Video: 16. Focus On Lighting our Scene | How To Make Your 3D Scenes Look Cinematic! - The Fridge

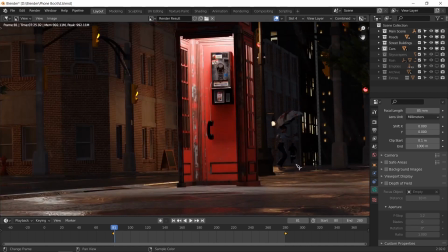28:57 But now without the depth of field we can see our person clearly, and this will do the trees.
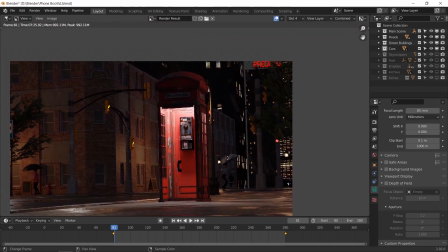29:05 We can actually see the background a lot more clearer too, which we might not want.
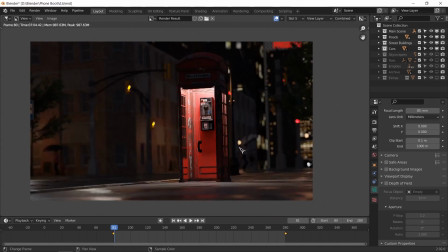29:10 But compared to this,
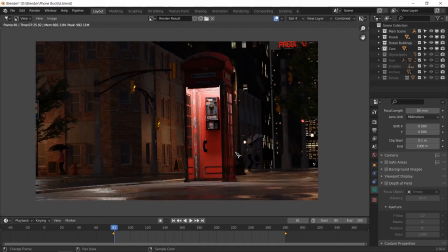29:14 I'd say it looks not much of a difference. Actually, I kind of like this one better. The lighting is fine with this, but this one, it kind of blocks out all these unnecessary things that are just not needed.
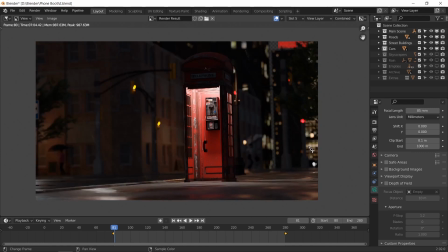29:32 We might be able to decrease the depth of field, as in right now it's on 1.2, maybe go to 1.4 or 1.6, maybe 1.8, so that it's not as blurred as it is right now,
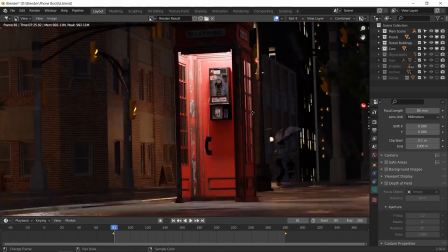29:45 and that will give us some of this
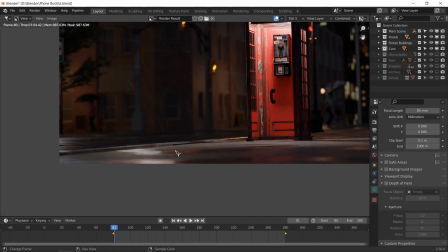29:49 roughness back that we don't have in the previous shot.
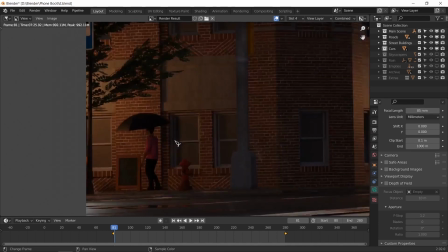29:54 But it will also be able to help us make out that there's actually a guy in the background,
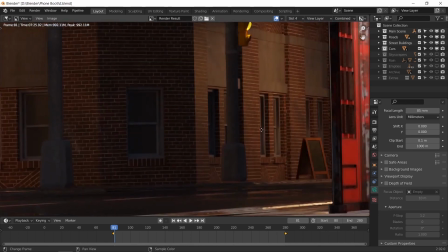30:00 and maybe some of these other objects that we worked so hard to put in.
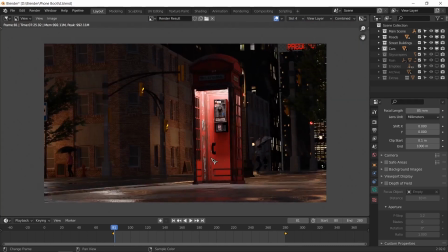30:07 but that's just for testing and seeing if it looks better or not, and it doesn't really matter. Now, the other thing that I would like to consider is I will
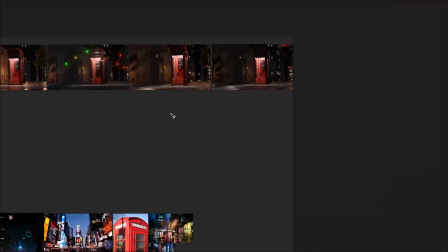30:20 try looking at the reference photos. Now we have this render and we want to try and improve upon it.
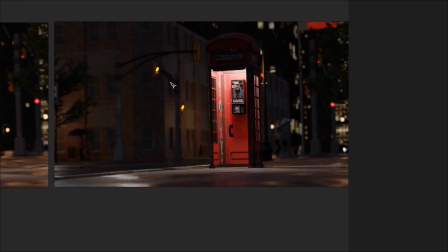30:26 Right now it looks like some kind of office building in the background, maybe flats. I guess maybe the type of building that we found and we imported into
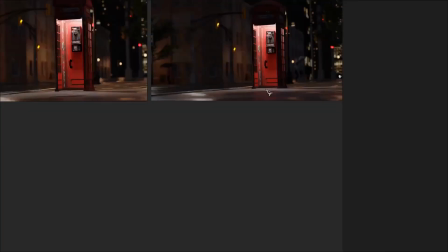30:39 our scene is the kind that does not go well with something like this,
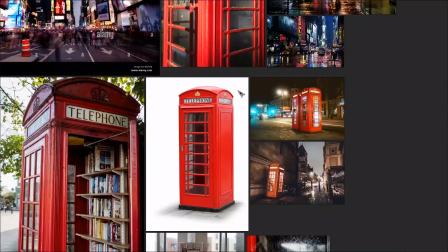30:45 in which this is basically New York or something like this even.
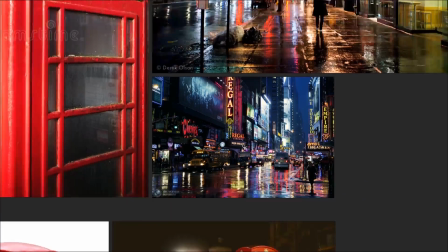30:50 But I figured that maybe we should be adding something on the buildings.
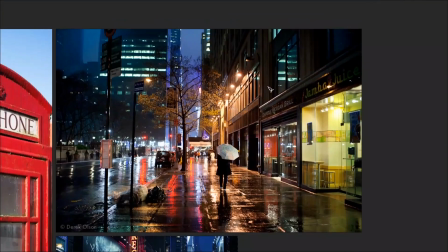30:57 Like this is a similar building to the one we have now.
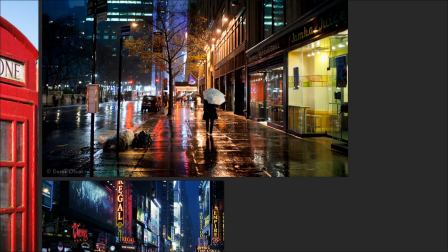31:00 This does have a little bit of glass and lights inside that we may be able to actually use, although our buildings don't have glass.
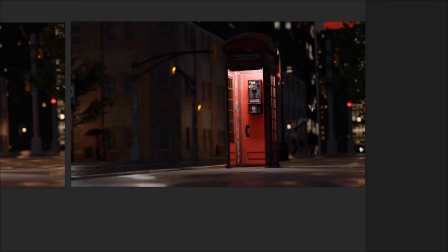31:09 But maybe we can put a light or two inside one of these buildings to show that it's maybe being used.
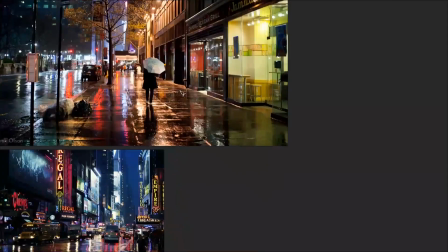31:17 Just a subtle difference that might make it more realistic. Secondly, I noticed that these kind of trash bags,
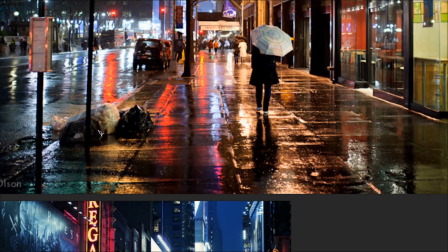31:26 or I don't know, maybe it's not so good to be littering,
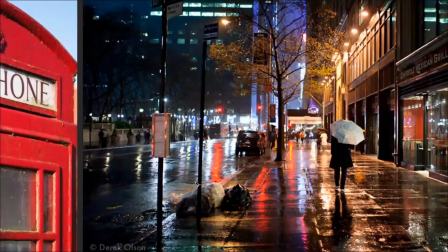31:29 but this does make something more realistic, and stuff like these poles with signs on them
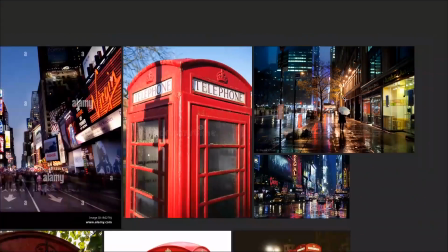31:38 and maybe other stuff attached to buildings. Let's take a look at a few more references.
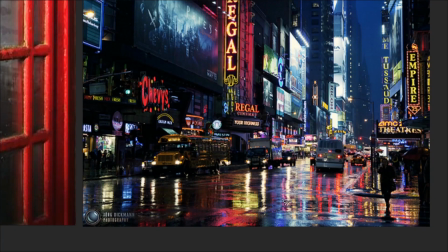31:45 Now this one looks good because it has all these lights and neons lights and everything reflecting off of the wet ground.
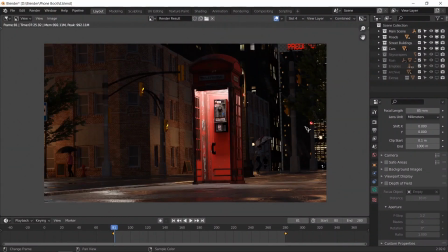31:54 Now ours does not have anything like that. Even if you go to this looks very plain. It looks very very boring, not so lively. Although I don't know, the kind of scene that you're going for could be something that might look okay like this I mean.
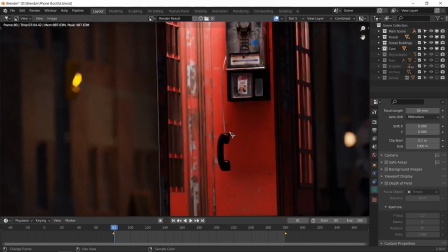32:14 But maybe thinking about the telephone and maybe someone's going to be on the other end, maybe this guy's been kidnapped, shot, whatever.
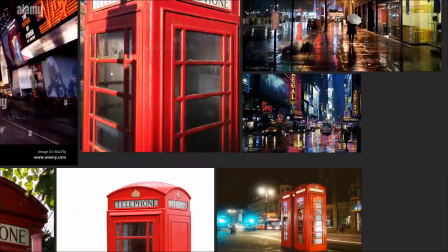32:23 So I'd like to incorporate some of these ideas. Now if we take a look at this building,
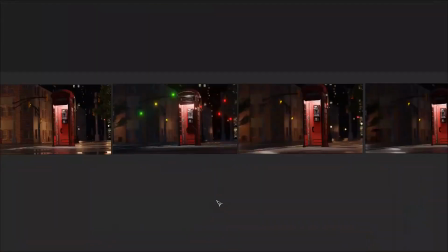32:31 this picture, I really like this picture because it kind of has a similar vibe to the one we have here because of these multicolored lights.
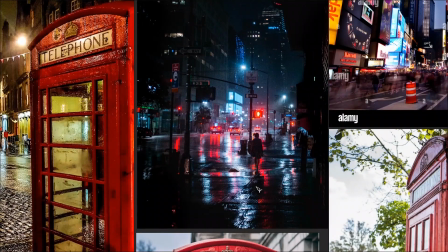32:39 Now this has these different lights that's reflecting off the ground, and I figured that I should add a
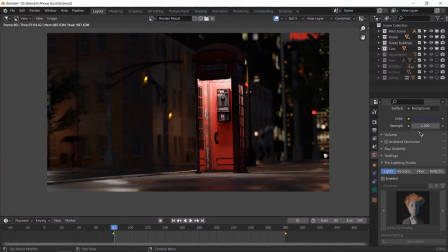32:47 HDRI into my scene of a nighttime environment, maybe a New York environment, maybe a nighttime environment, so we get these different kinds of different colored lights and reflecting off of the cars, any kind of reflective surface, the ground especially.